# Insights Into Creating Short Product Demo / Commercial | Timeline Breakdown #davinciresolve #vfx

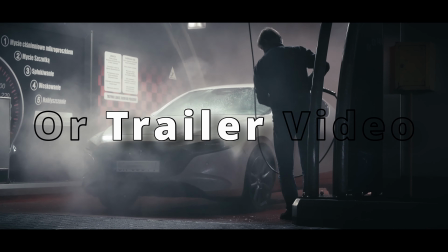[0:00]
In this video, I want to show you one of the way you can edit car commercial or trial video or any other short content that features, for instance, a car.
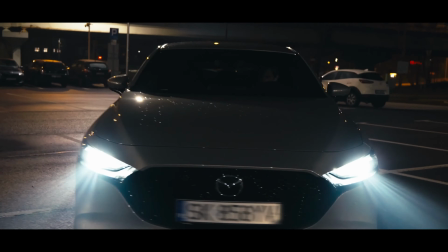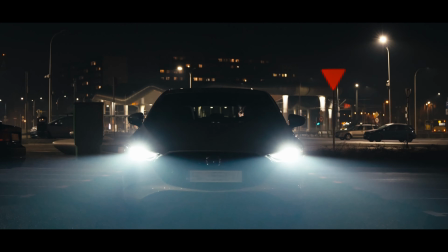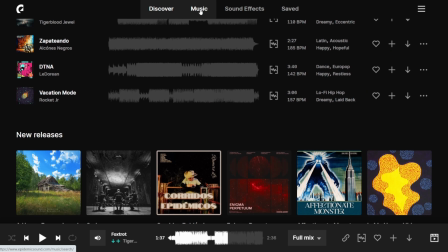[0:19]
First and foremost, start with finding the adequate background music. It will be like a spine of the whole composition.
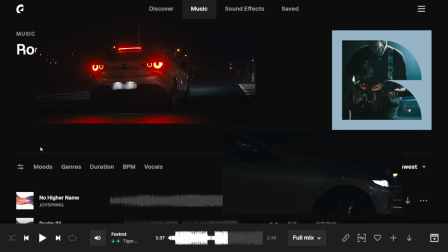[0:26]
It will help you to plan visual transitions, effects and subsequent scenes.
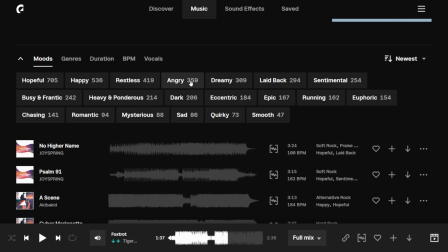[0:31]
Having the exact background music you want to use will definitely help you to start editing faster.
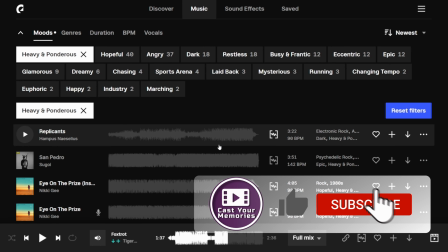[0:37]
Finding the right music is not easy. I use Epidemic Sound. This video is not sponsored.
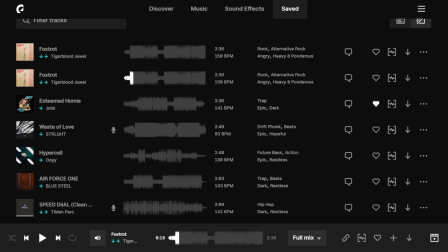[0:41]
You can easily filter and sort all kinds of music and sounds effects, and what is more, you can download all the tracks separately.
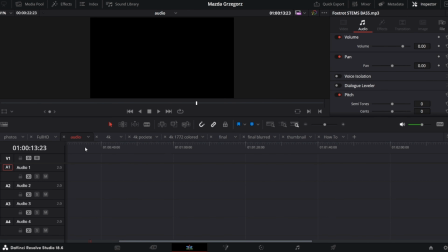[0:49]
Once you have it, you need to trim it to the length you need. I like to have a separate timeline where I edit my background music.
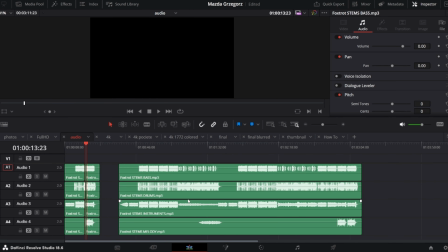[0:56]
I put all the available stems in separate tracks. Once I listened to it several times, I decided to leave the intro, which is, and add the first and last verse or sequence, or how you call it in English, so that we have the original ending.
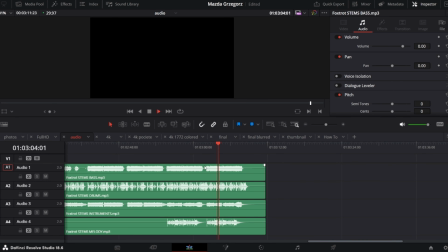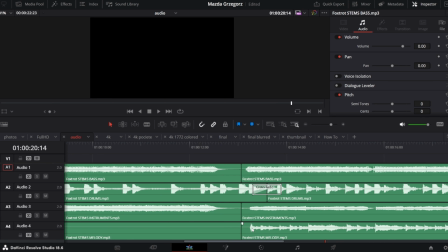[1:22]
Sometimes you need to zoom the timeline quite much to better see where to cut the track so that it follows the rhythm and doesn't sound weird.
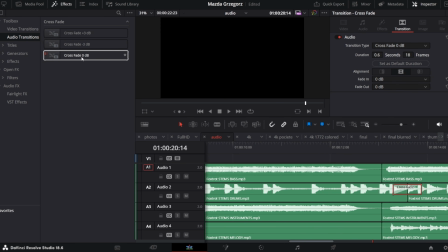[1:30]
In some cases, I apply crossfade 0 dB transition to smooth or mask the cut if it's not possible to cut it other way.
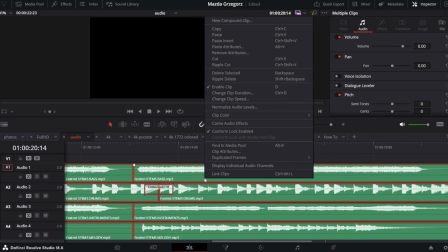[1:37]
Next, I create one compound clip and copy it to my main timeline as ready-to-use audio clip.
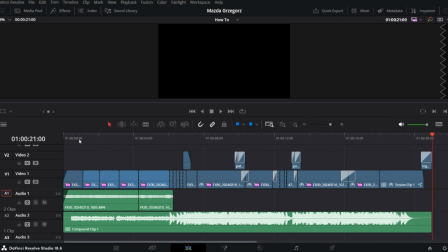[1:45]
When you have ponderous and energetic music like that, it's easy to guess when a transition or effect should pop up.
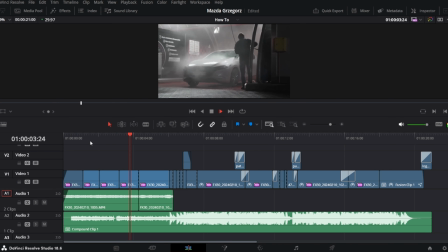[1:52]
At the beginning, I decided to leave the original sound, which is a car wash sounds. It mixes with the intro of the background music quite nice. Then, when the drum starts playing, I do some quick cuts to the beat, showing some photos of the car.
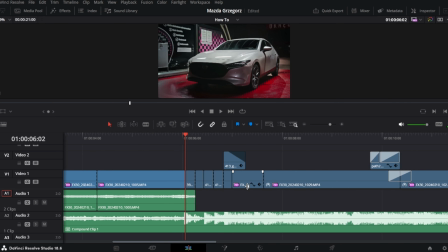[2:08]
And as the next transition, I overlaid the clip with the last picture,
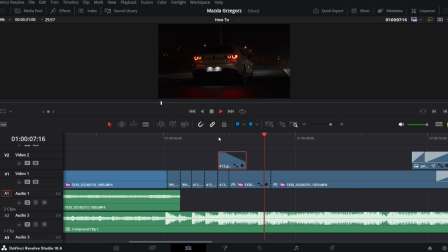[2:13]
but I aligned the taillights by keyframing position and size of the clip below. Let me show you frame by frame what exactly is happening. Then we have some speed ramp effect.
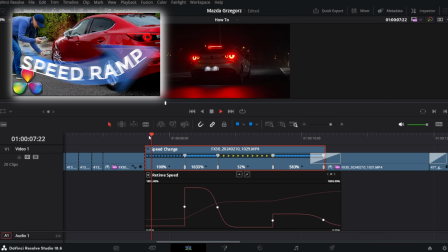[2:28]
You can learn how to create speed ramp in this video. Link in the description.
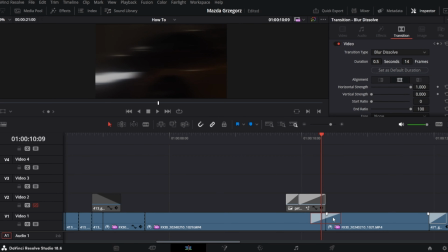[2:35]
Then there is a simple blur dissolve transition. This one.
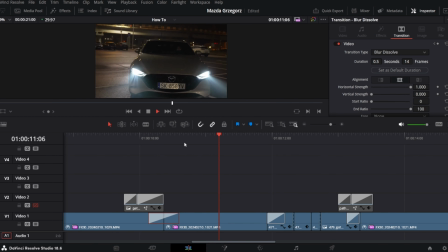[2:44]
Next, I again cut to the beat, showing different photos, but on the last photo I enabled dynamic zoom so it looks less static.
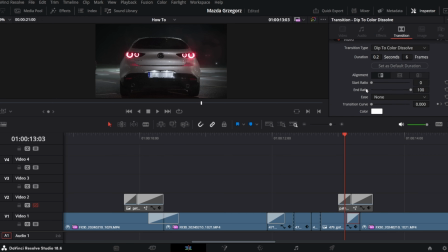[2:56]
And in here I applied dip to color dissolve transition and set color to white because next scene starts with the headlight, which is almost completely white, so it matches. Let me show you that frame by frame.
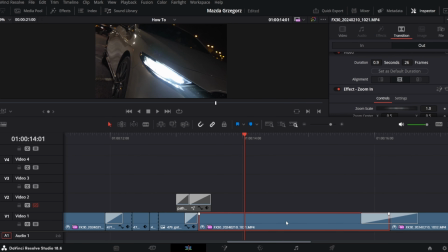[3:13]
Next, I created a robotic arm effect.
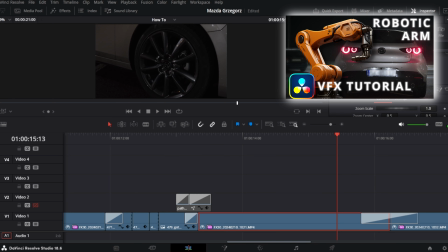[3:22]
You can learn how to do it in this video, link in the description, and I use zoom in transition.
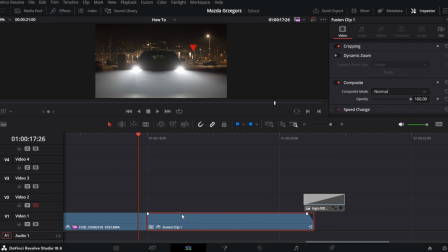[3:33]
The last clip is a fusion composition. Very simple.
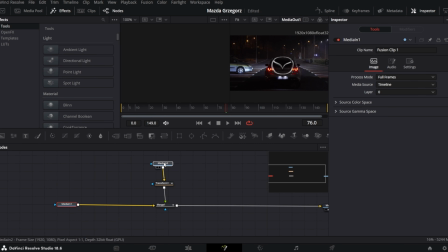[3:37]
We have a Mazda badge image with transparent background merged over the video.
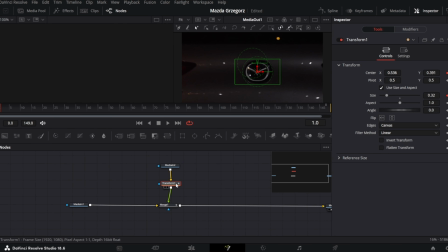[3:44]
So at frame 0, I have positioned the badge image over the badge of the car and keyframed its size and position along the way.
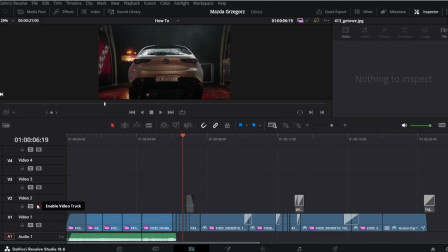[3:53]
There are some more effects on the track number 2. One of them you've already seen, the transition with the taillights.
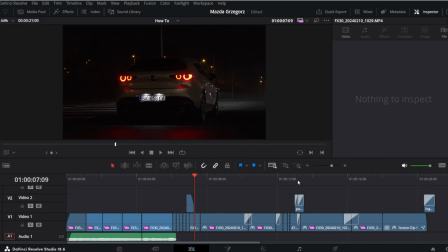[4:01]
Another one is the image of the number 3.